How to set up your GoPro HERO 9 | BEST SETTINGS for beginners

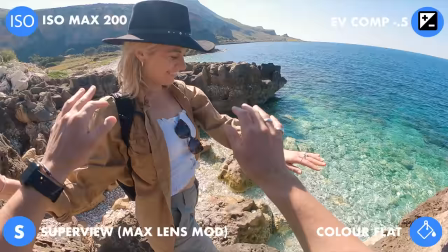(4:33)
If you have the Max Lens Mod, I'd highly recommend using that, but if you don't, you can get an awesome shot just using Superview. Now to make these shots come to life you need a bite mount. Now there's two ways that you can use this bite mount. That's this way which is up or down facing the chin. If you've got a big schnoz like I do I highly recommend the latter which is chin down. Now something to note is that if the camera is pointing too far out, so kind of like this, it's not gonna be as immersive.
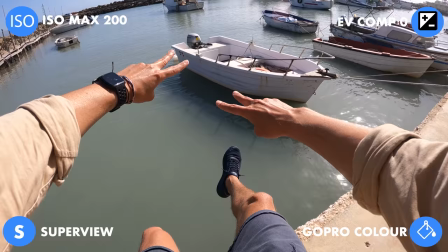(5:04)
You really want the camera to face down to capture your you know your nipples your feet get all that jazz in
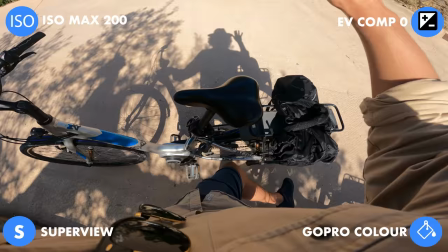(5:10)
there and that's gonna give you the most immersive POV content let's have a look how this looks on the bicycle
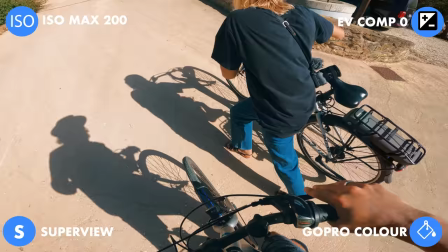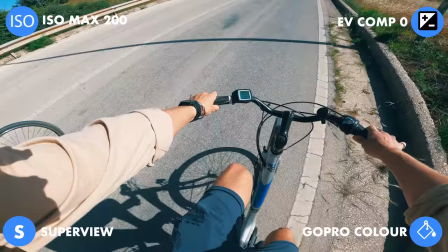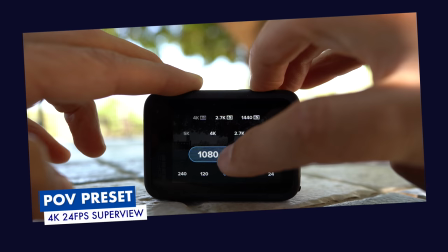(5:28)
styling in our POV preset again I recommend two options the first of which is shooting in 4k with a standard
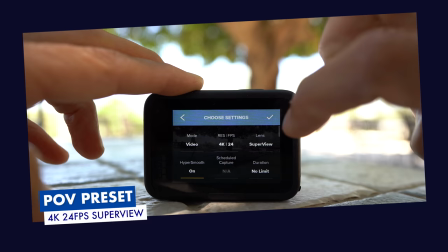(5:35)
frame rate of 24 just to allow the footage to feel natural and lifelike obviously choosing that super view digital lens Now,
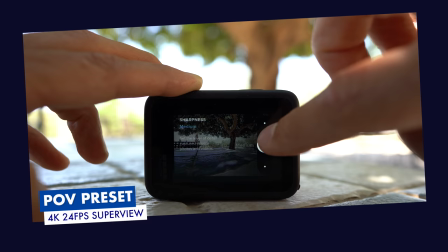(5:43)
when it comes to Protune, I recommend dropping down the sharpness to medium, again, to keep it nice and smooth.
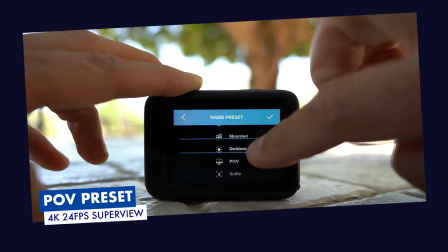(5:49)
Play around with your maximum ISO to best suit your lighting conditions. If you're moving from shade to full sun, you may want to give it some breathing room.
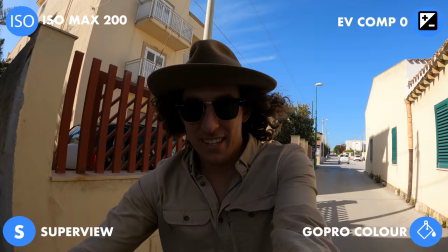(5:55)
And lastly, if you're shooting action, consider using 2.7K at 60 FPS, also in Superview.
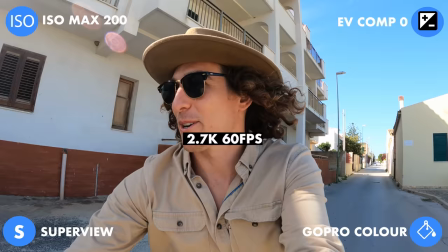(6:01)
So the other thing you might want to test out is just bumping up your frame rate. Now, if you shoot in 60, you can just get some nice slow-mo shots.
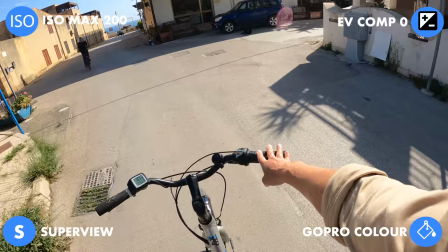(6:09)
And I recommend doing this if you are performing any actions in point of view hey
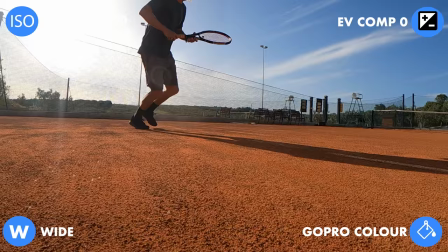roger federer's in the house now if you guys are considering capturing
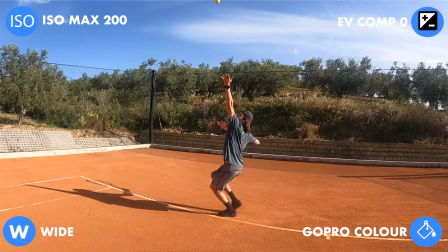(6:34)
something as action-packed as say tennis uh there's two settings i highly recommend dialing in now the first of which is for those of you that are choosing to edit this content on your smartphone the smarty i would recommend shooting 1080 240 frames a second Now if you're wanting to capture this same action on your desktop You just want to do a little digital archive where you've got the you know You got the hard drive space then I recommend jumping up to one point To 2.7 K 1.7 K
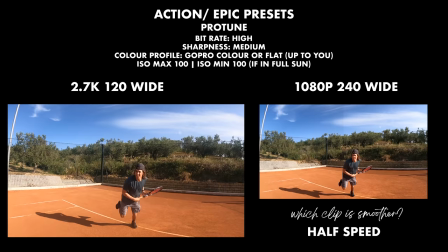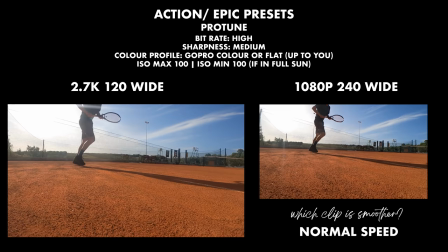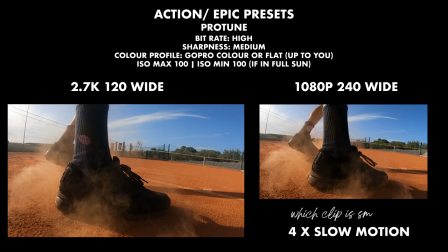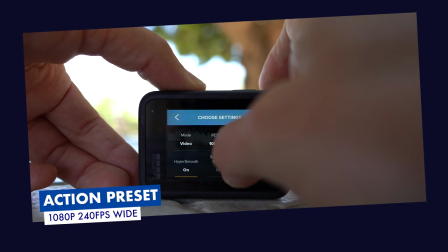(7:23)
Assuming we are editing this clip on our mobile or chasing smoother four times slow motion let's go with 1080 at 240 frames per second now scrolling
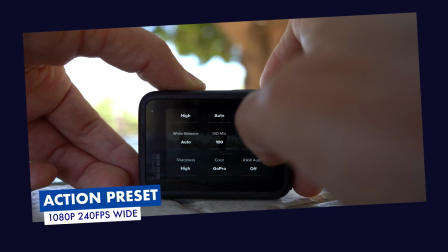(7:31)
up to dial in our protune settings let's have the bit rate on high for crisp action now our iso max can be 100 because we're shooting in
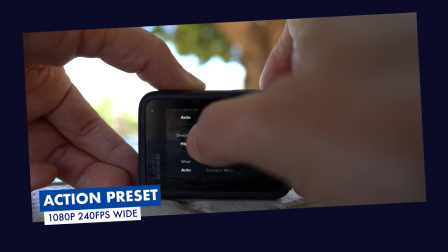(7:39)
full sun however feel free to bring this up if your environment is darker sharpness let's drop that down to
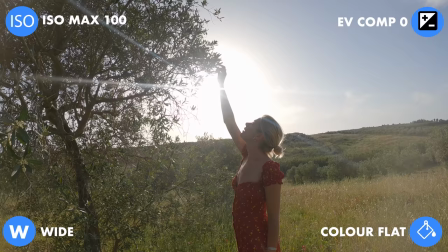(7:45)
medium as our bit rate is high and save it as epic so
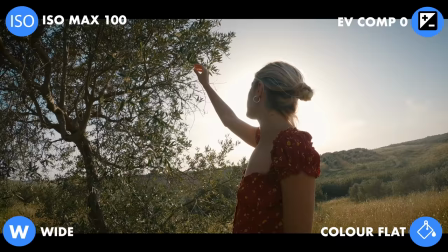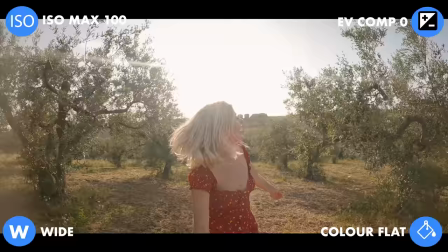last but not least we are going talk about cinematic settings because who doesn't love a little cinematic reel and there's really three take homes here number one
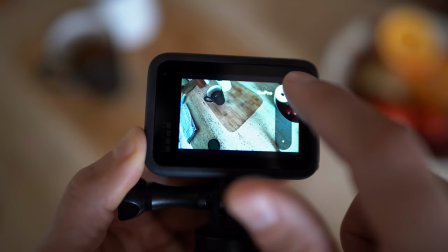(8:12)
is that you should probably shoot flat because that way you can get that perfect color editing in post number two is that you probably want to
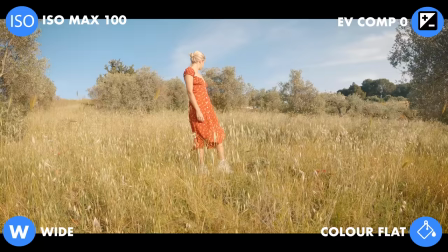(8:20)
shoot anything higher than 60 frames per second because cinematic has to do with like slow-mo and buttery smooth sort of motion so definitely shooting above 60 frames per second and number three and i think it's actually the most important one, is shooting with good light, you know, good natural light. Come out for sunset or sunrise, I would say these are the two moments you get the best sort of golden light.